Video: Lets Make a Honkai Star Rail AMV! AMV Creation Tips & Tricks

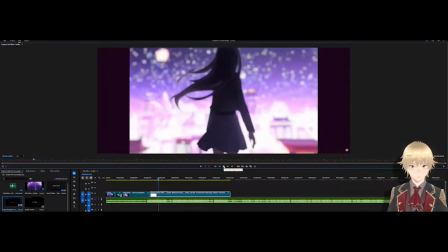[12:34] I live inside my own world of make-believe.
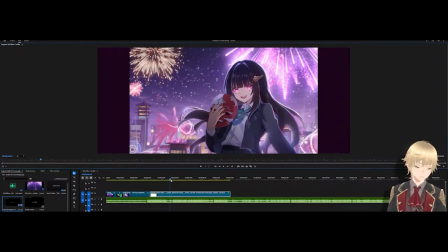[12:41]
Now this looks like something we could use. Let's see.
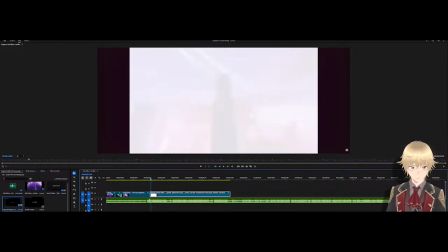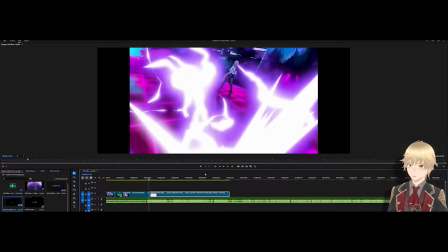[12:51]
We're holding onto the white a little too long in the middle, so let's try and fade it in and let's see what happens here.
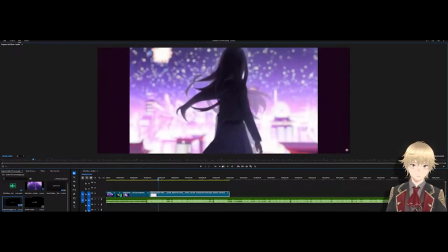[12:57] I live inside my own world of make-believe.
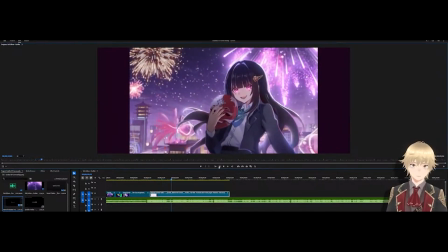[13:03] Kids scream.
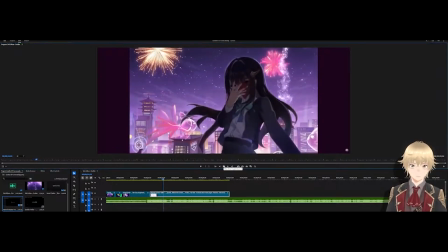[13:08] World of make-believe.
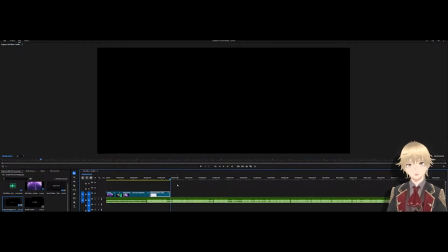[13:14]
That works out really nicely. She takes off the mask right then and there, right when it kind of says believe.
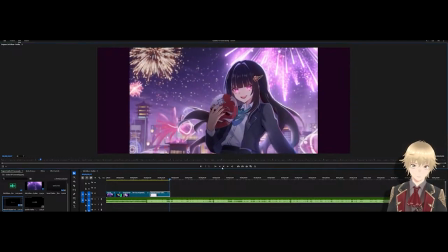[13:22] Believe.
Now next up, in terms of lyrics.
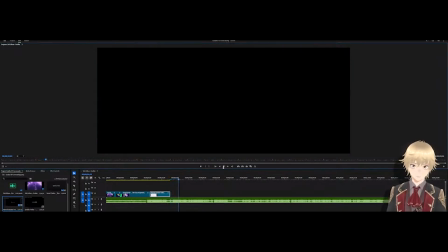[13:26] Kids screaming in the cradles, profanities. Kids screaming in the cradles, profanities.
So, while there's no babies in Honkai Star Rail, we do have some child characters to go through.
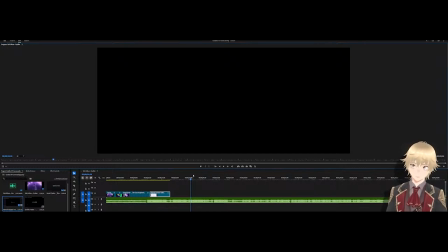[13:45]
The other issue is that a lot of the child characters, being 4 stars, do not really have trailers or any kind of real content to pull from. That's in an extended form, which does limit options somewhat. We have Bailu, who has a full trailer dedicated to herself. Lynx does not have one.
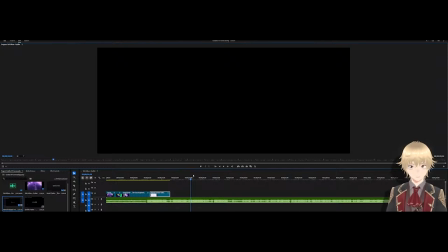[14:04]
Clara does not have a trailer. Let's see. Yun Li has a trailer. And then we have... That is actually, I believe, about it for child cares. We have Pitch Dark Cook the Great.
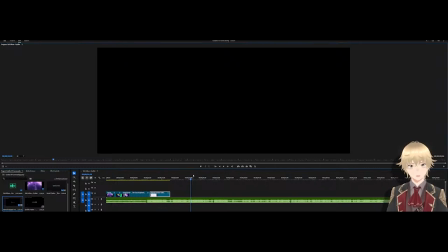[14:23]
And yeah. Hua Hua. Now if we want to go off of screaming, that would leave... We have Bailu, who screams in the very opening second of her trailer. And then we have Hua Hua, who probably screams a lot more.
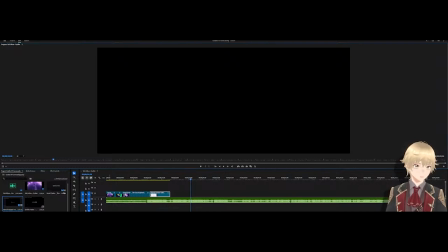[14:40]
But we can use both of them as options. So let's see. Starting off with Bailu. Put Bailu here. And then we have Hua Hua.
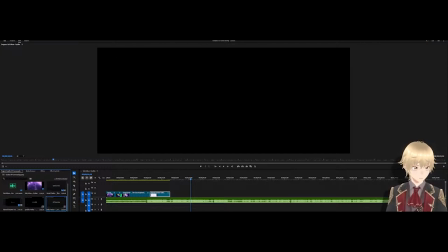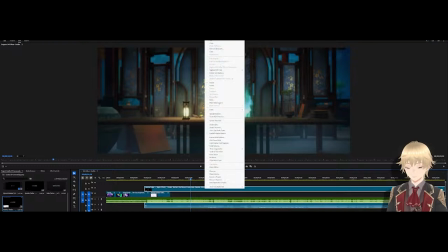[15:03]
Let's start with Hua Hua. And
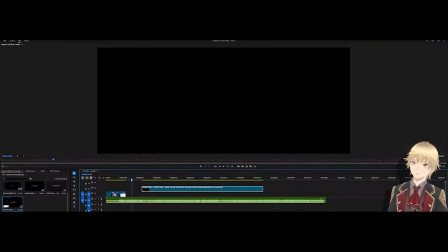[15:13]
let's see what natural transition points that we have here. Where does this end?
Kids.
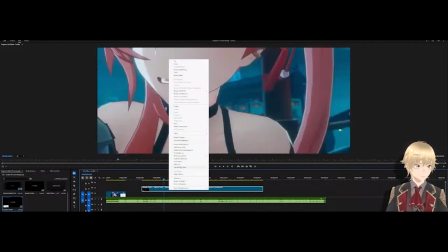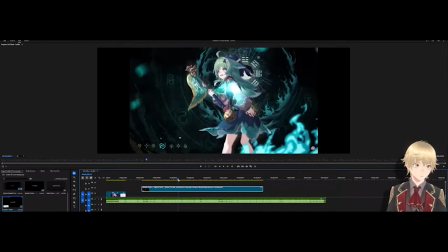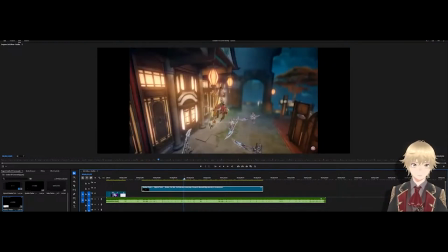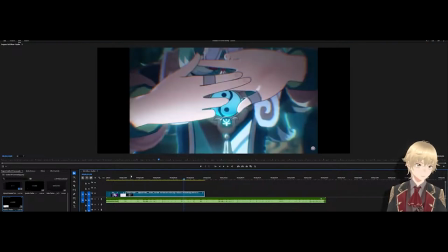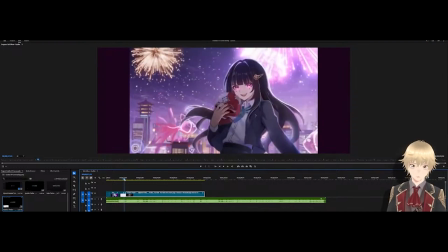[15:40]
Alright, we may need to do a forced transition here, which is where there's not really going to be a great transition point between here and here. I'll kind of demonstrate to show.
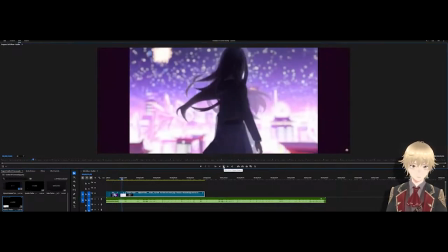[15:52] I live inside my own world of make-believe.
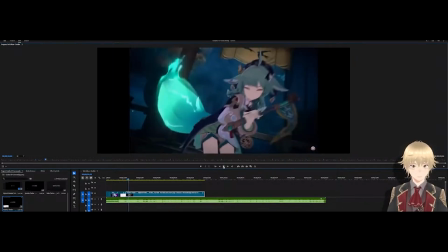[15:58] Kids screaming in the cradles, profanities.
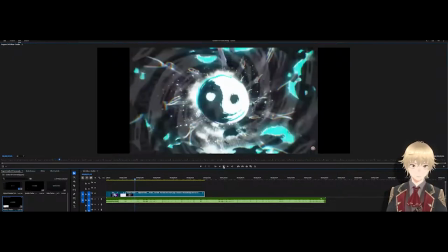[16:06] I see the world through ice covered in ink and bleach.
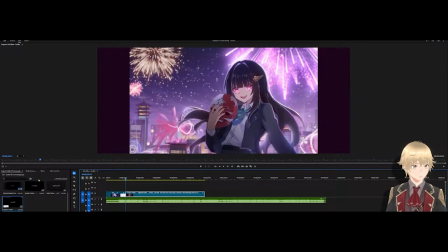[16:12]
So it's not a horrible transition right there. Now let's mess around with some stuff that we could do to potentially increase it. So that would go to video transitions. One of my preferred uses is dip to white or dip to black.
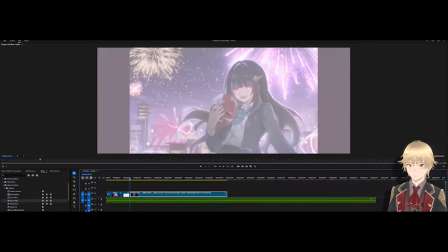[16:26]
I don't think they're going to be the most interesting here. Let's take a look at the two options.
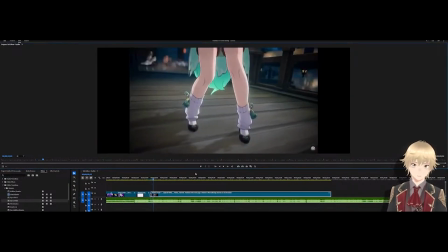[16:32] If kids scream.
That doesn't really give us that jarring that we kind of want here.